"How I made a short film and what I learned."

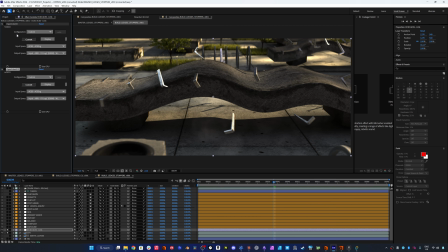(61:37)
So this is obviously not what I would see when I would light this. But if I duplicate this Open Color AO adjustment and switch it to Rec 709,
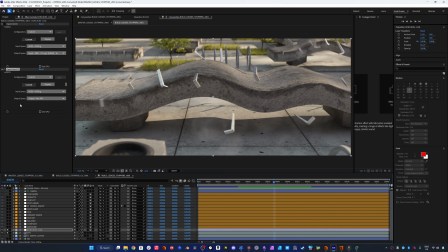(61:46)
so this is what I was seeing when I was actually lighting and rendering it. But in my case, as I mentioned, I converted it into log C,
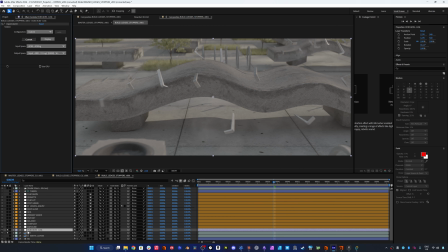(61:54)
and then I did all of my adjustments in between the log state and the film LUT.
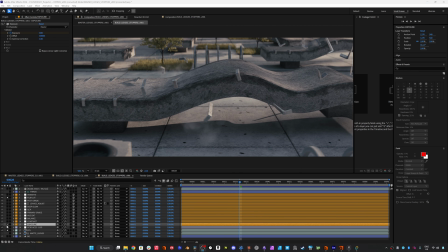(62:00)
The first thing I tend to do is to add my exposure adjustment, and on this shot I actually didn't do any exposure adjustment other than darkening it in the beginning, because the lighting goes from this more dim state to this brighter state. Then I like to add some contrasts, so this does a lot of change to the image.
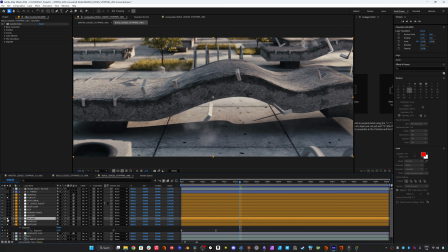(62:19)
And then after that, I usually do like a balance adjustment if it needs it. In this case, I don't think it needed it, so I didn't touch that. And from there, I added a bit of saturation just to make the trees and the grass pop a bit in the back. And then I applied my primary grade, so this pushed it more into that orange teal kind of zone,
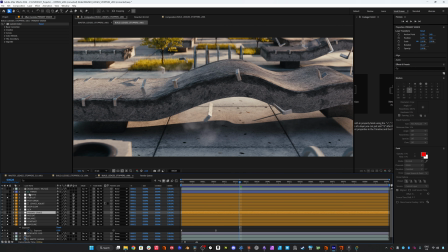(62:37)
removing some of those magenta midtones and just pushing it into something a little bit more warmer. I just felt that felt a little bit more cinematic. And this is also just made with a Lumetri color adjustment. And I could have used a curves adjustment for this as well,
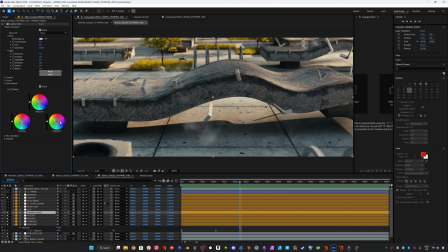(62:53)
but I just find that it's a little bit more easy to fine tune things with the color wheels rather than pulling curves. So for contrast adjustments, I tend to do it with the curves, but for actually adding or like subtracting or splitting colors, I just found it intuitive to use color wheels instead.
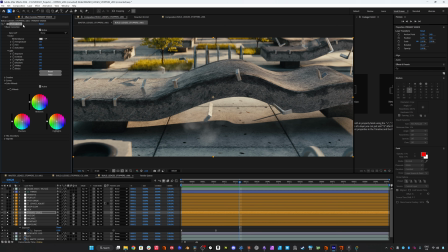(63:12)
So this is a free or like an included plugin in After Effects. Then from there, I added a slight chromatic aberration to the edges, and it's so subtle so you can't even see it unless you zoom in.
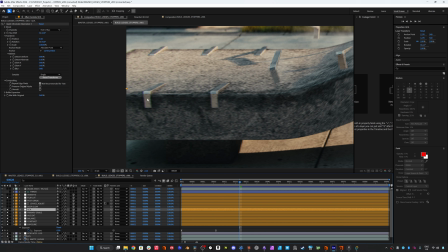(63:24)
But you can see that we get some color fringing here,
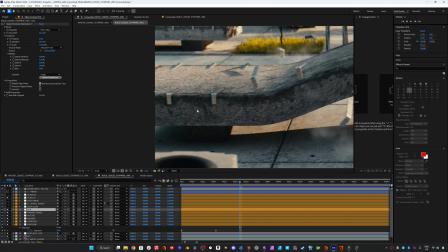(63:27)
and that's also just as a way to break up the digital pattern a bit and just make it feel a bit more like it was shot on like an actual lens.
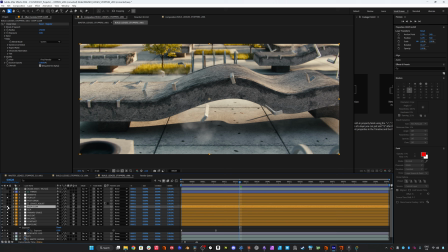(63:34)
From there on, I add some glow, but in this case, I guess the glow just acts as a sort of like an exposure adjustment on top of everything. And then using this crypto matte, I added another adjustment layer set to Luma referencing that.
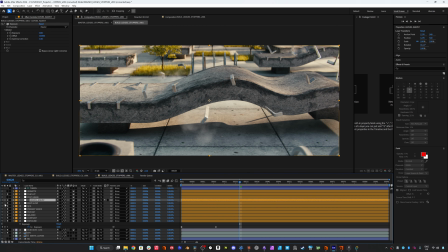(63:52)
And that was just as a way to brighten these leaves up a little bit. I just felt that they were super black. So I raised that up. And then in the end, I added another slight contrast adjustment.
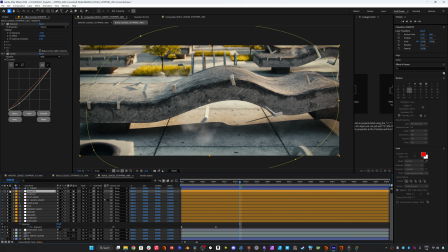(64:06)
And then we have our LUT. And after that, I'm doing a little bit of vignetting. So just a simple mask, very feathered. And then I just brought down the exposure and shaped it a bit with the curves adjustment again. After that, I added some film grain. And it's also very subtle.
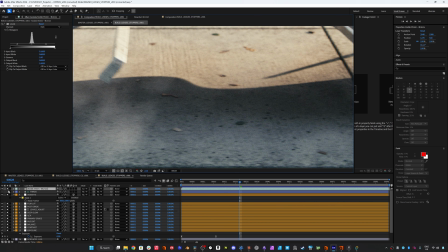(64:23)
You can't even see it unless you're in this dark shadow, I think. So you can see here's it off on. And it just helps break up some of that
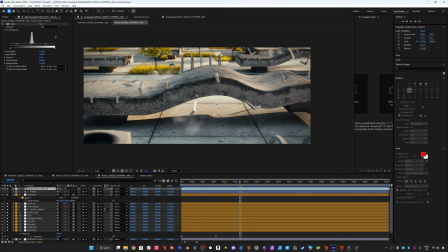(64:34)
digital crispiness and make it feel a little bit more like it was shot on actual film.
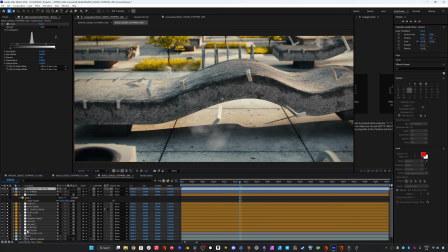(64:40)
But yeah, in general, not much comp, just some slight exposure, contrast, and color adjustments, and some very subtle effects. And this is how I treated all of the shots using the same structure. So I always started by converting it into the log C,
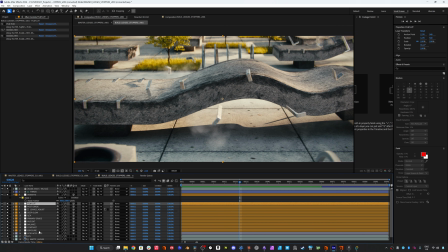(64:57)
and then I would do my individual shot adjustments under the film emulation LUT. Okay, that's a wrap. I know this was a bit of a longer video, but I hope you're walking away with at least a couple of tips that you can use on your own. And please don't feel like you need to create the project as extensive as what I've shown today. I think even a small project is worth building. So pick an idea, get started, and I'd love to see where you take it. Thank you so much for watching. Like, comment, and subscribe if you want to see more. My name is Joachim, and I'll see you on the next one.